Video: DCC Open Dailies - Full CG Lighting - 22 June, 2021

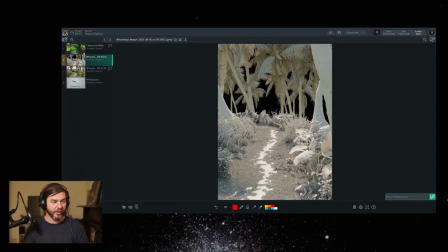But in reality, it's blown out, especially for how high the sun is. Obviously, if it's lower, it could be more of a sunrise sunset feel, lower angle, and therefore the ratio of key and fill might be a little closer.
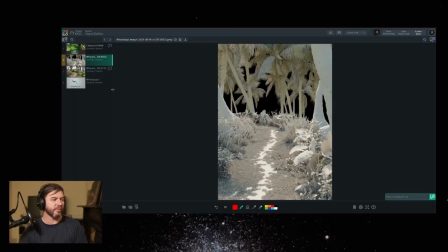But for how high this light feels, I do not believe the ratio of key and fill. So if we are
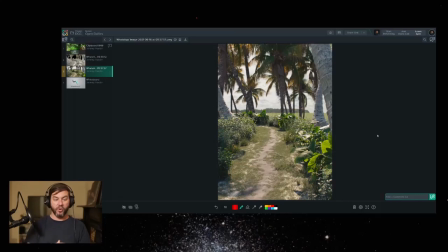lighting with a HDRI, only with a HDRI, then I suspect that the HDRI has not had its range expanded properly. When we capture HDRIs, no matter how many brackets we shoot at the moment anyway, this is still the case,
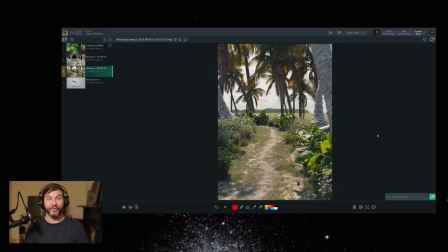we're not capturing all of the brightness of the sun. So we need to shoot a gray ball, and the mirror ball, we need to expand the range to match the gray and mirror on a CG ball, so that then we've got the full dynamic range of that location, that setting.
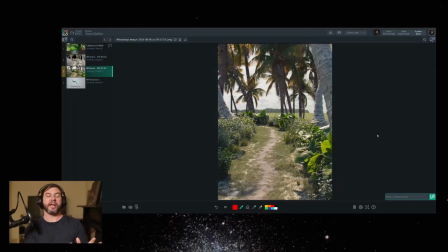I suspect that this is a downloaded HDRI that did not come with grayball reference, which is always the danger with downloaded HDRIs, because then we're into the subjective. So I prefer and I recommend that people shoot their own HDRIs, even if they're shooting it
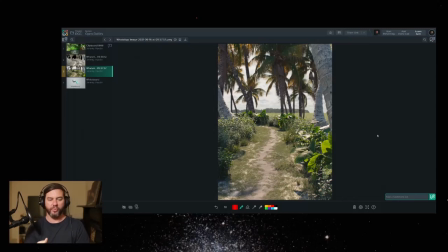with what they have to hand. But then if they've got any means of getting that gray card with a Macbeth, there are hacks you can do with the Macbeth to where you shoot it at multiple angles. So it's a sort of hacky gray ball.
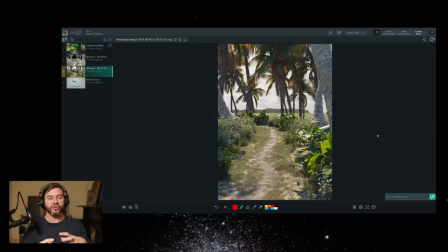So, but then you're expanding the range in a known way. Lighting should not be subjective in terms of natural lighting. We should work. This is a capture and reproduce workflow. At the moment, we've gone into the subjective a little bit.
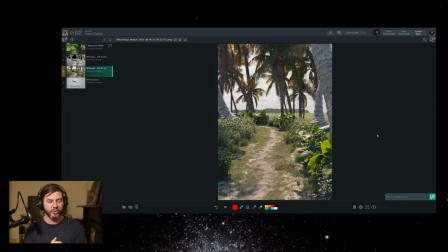I don't trust or believe the ratio of key to fill, technically. Now, creatively, what I'll say is there is a trend in
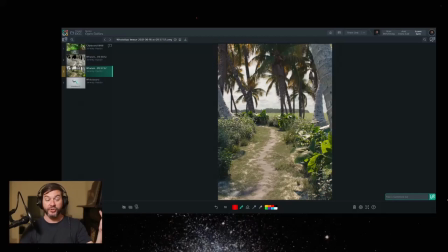cinematic lighting and architectural lighting and photography, for better or worse, that is back 3/4. So right now we've got the light sort of high and back. We've got a little bit of rim here. Obviously, if we go to our gray, we're seeing the same.
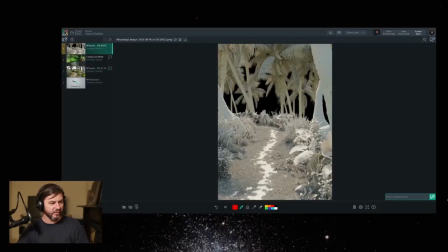A little bit of rim lighting, high, and behind the setting. So I would suggest creatively that we follow the trend,
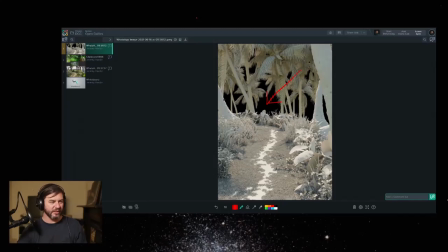swing the light around a little bit to where it's getting a little bit more light on things from the side, and possibly elongating the shadows just a little bit, because the shadows coming right at us are just a little bit less interesting than they might be otherwise. So I think swing the light around
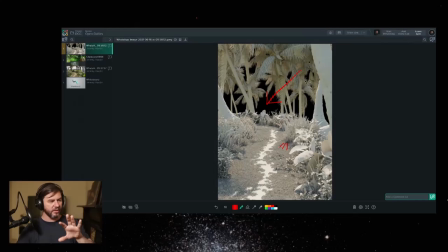and get a bit more light play on things back 3/4. The other thing is generally this very flat fill light is unflattering. It lacks shape.
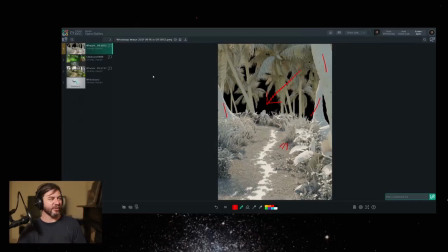It feels, we're seeing these beautiful 3-dimensional things, and once again they look 2-dimensional, which means we're not communicating the shape the best way that we can.
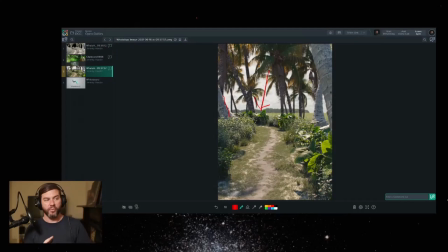So what can help with that is negative fill. So a flag on set, this would be a flag, or something, a blocker to drive down the ambient light. So just a big black cloth hanging from a frame or something like that. but
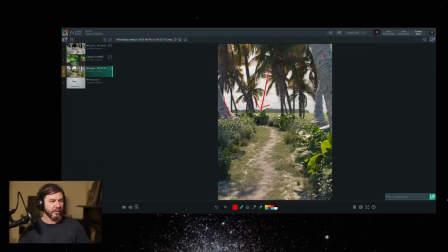there definitely needs to be something driving down the fill side of these because it feels very lifted. So I think some negative fill behind camera, that could be a polygon, with a dark shader. Or it could be more of the dressed trees.